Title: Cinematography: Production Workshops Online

Now, you're going to just see what happens if I take some of these lights out, and we'll demonstrate what that does to the image, how cinematographers might use that to create their own unique look, and how it might serve you well if you're shooting a genre or a style. So genre just basically means a different style, like rom-com, noir, that kind of thing. This is what we're going to do using lighting, just change the shape. So first of all, now we've got all three lights on, I'm going to lose the key light.
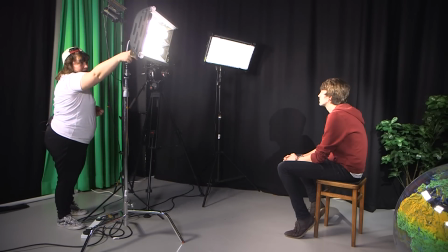8:24 Normally, I wouldn't advise that, but it is a stylistic decision. Taking that out, as you can see, two lights.
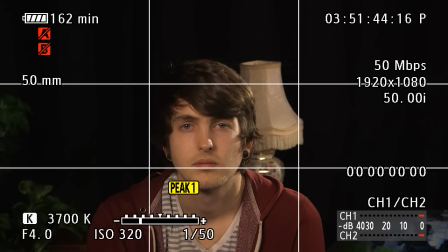8:31 You've got your backlight and you've just got a soft fill light. It gives you quite a lot of contrast. It looks kind of moody, somber, particularly in this room. Obviously, we've got black curtains all the way around. We've created this dark atmosphere. Now, I mentioned in the first week session a very little bit about the rule of thirds when you're composing your shot.
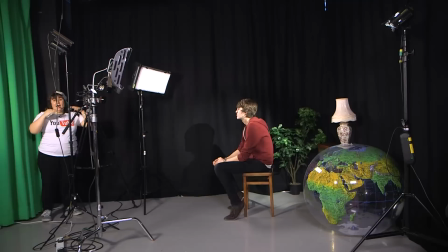8:53 As you can see here, our actor's eyes aren't quite on the right line. Now, I've set a grid onto this camera so that you can see where an actor's eyes should fall. Framing is, besides lighting, one of the most important things that a cinematographer can do to shape a shot.
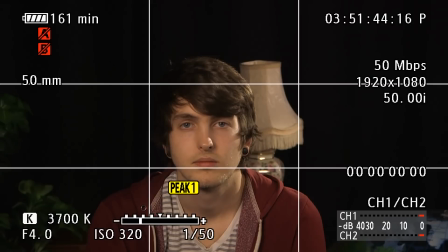9:09 And this is what we're going to see when we move this.
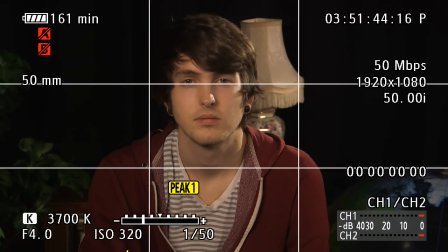9:13 So you really want to have your eye line just on that top third when you're setting up a shot.
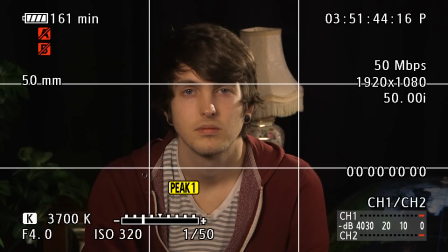9:19 It's just going to keep a nice even look to your shot. It's going to be conversational style. It doesn't create some kind of atmosphere. It's just a really nice balanced way to present a person on camera. Now, as you can see, it's a bit dark. We're going to bring that other light back up, and we're just going to lose that backlight.
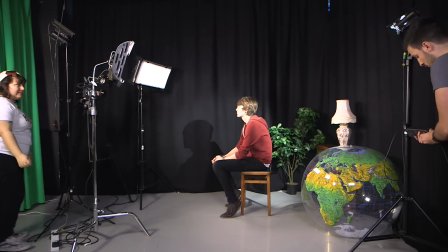9:40 So, Marco, if you can just lose that backlight for me. There you go.
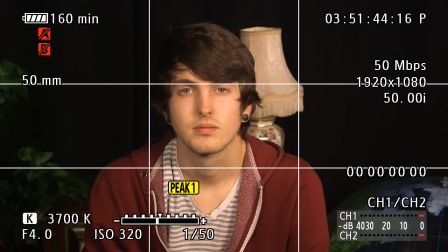9:45 So as you can see in this example, we've got no backlight, we've not even got the lamp on, we've just got a really flat looking image. Now this is the kind of image that you really don't want, but some people do use this as an effect. I've seen it used in a few of the vloggers in the YouTube community, where you just have a really strong front light and then you've got the light falling off into a nice vignette. And it can be quite a cool look for a spotlight if you are wanting to really highlight something,
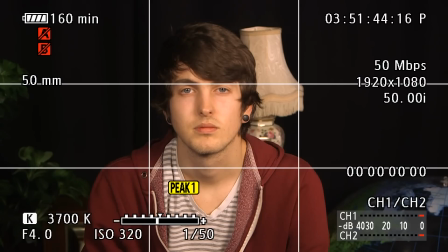10:11 particularly if you've got a performance, if you're a musician, then maybe you do want to do this kind of spotlit look. And what it does, having a key and a fill, is it just stops you getting too much of shadow on one side of the face, as you can see if I just lose this one. Now again, this is really a contrasty look.
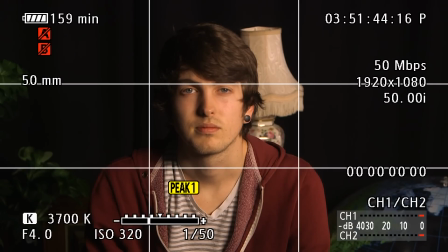10:31 It's a noir kind of look. It's a very dark look. It's the kind of look that's going to give you the impression that you're doing something that's a bit spooky, a bit of a thriller. It's the kind of thing that might work if you're into that kind of filmmaking. Now, I have set up another lighting setup for us today.
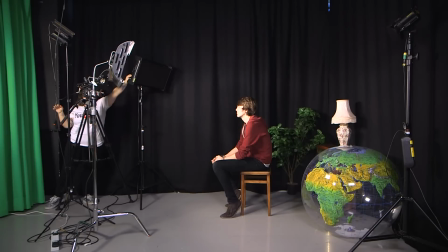10:46 So this one, I'm going to keep a little bit of fill, just a tiny bit to bring that in,
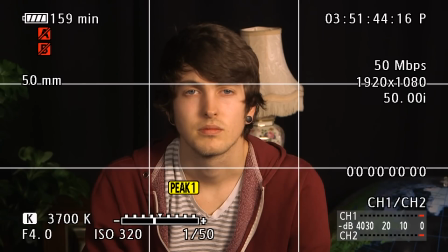10:52 and then I'm going to swap out this key light for a hard spotlight, and I'm going to show you kind of an interrogation look.
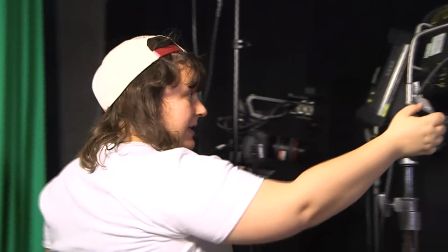10:59 So if we just lose this, Marco, can I get you to pop that backlight on?
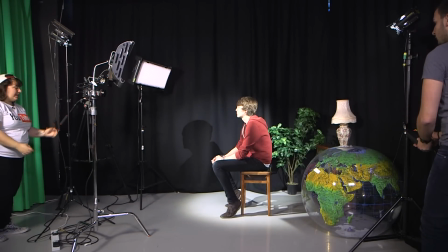11:09 All right, so
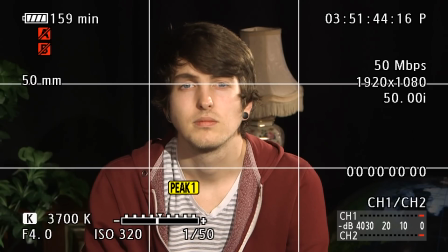11:12 what we've done here, we've still got a backlight that's just giving us that really nice haloing effect that I talked about in last week's session, where you've got that edge light that just picks out our subject from the background. And then we've got a really harsh spotlight coming in. And you do have, as you can see, the light falls across the space and creates a shadow here.
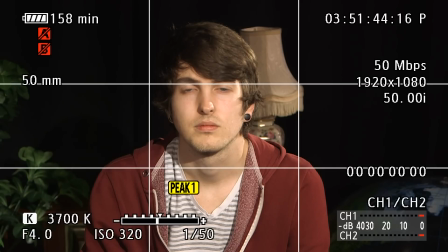11:31 And what that ends up giving you is a real sort of interrogative look. If you're in short films, if you're making something with that kind of scene where you want somebody to really pop, then you might want to look at investing in something like a spotlight. And there are different ways that you can do that beyond actually investing in what we've got, these dado lights. Just even, you've seen films where you've got a table there, you've got your bad guy and your good guy, and then there's a big desk lamp shining in the main guy's eyes. Just do that at home, practice with it. It's actually a technique that works really well.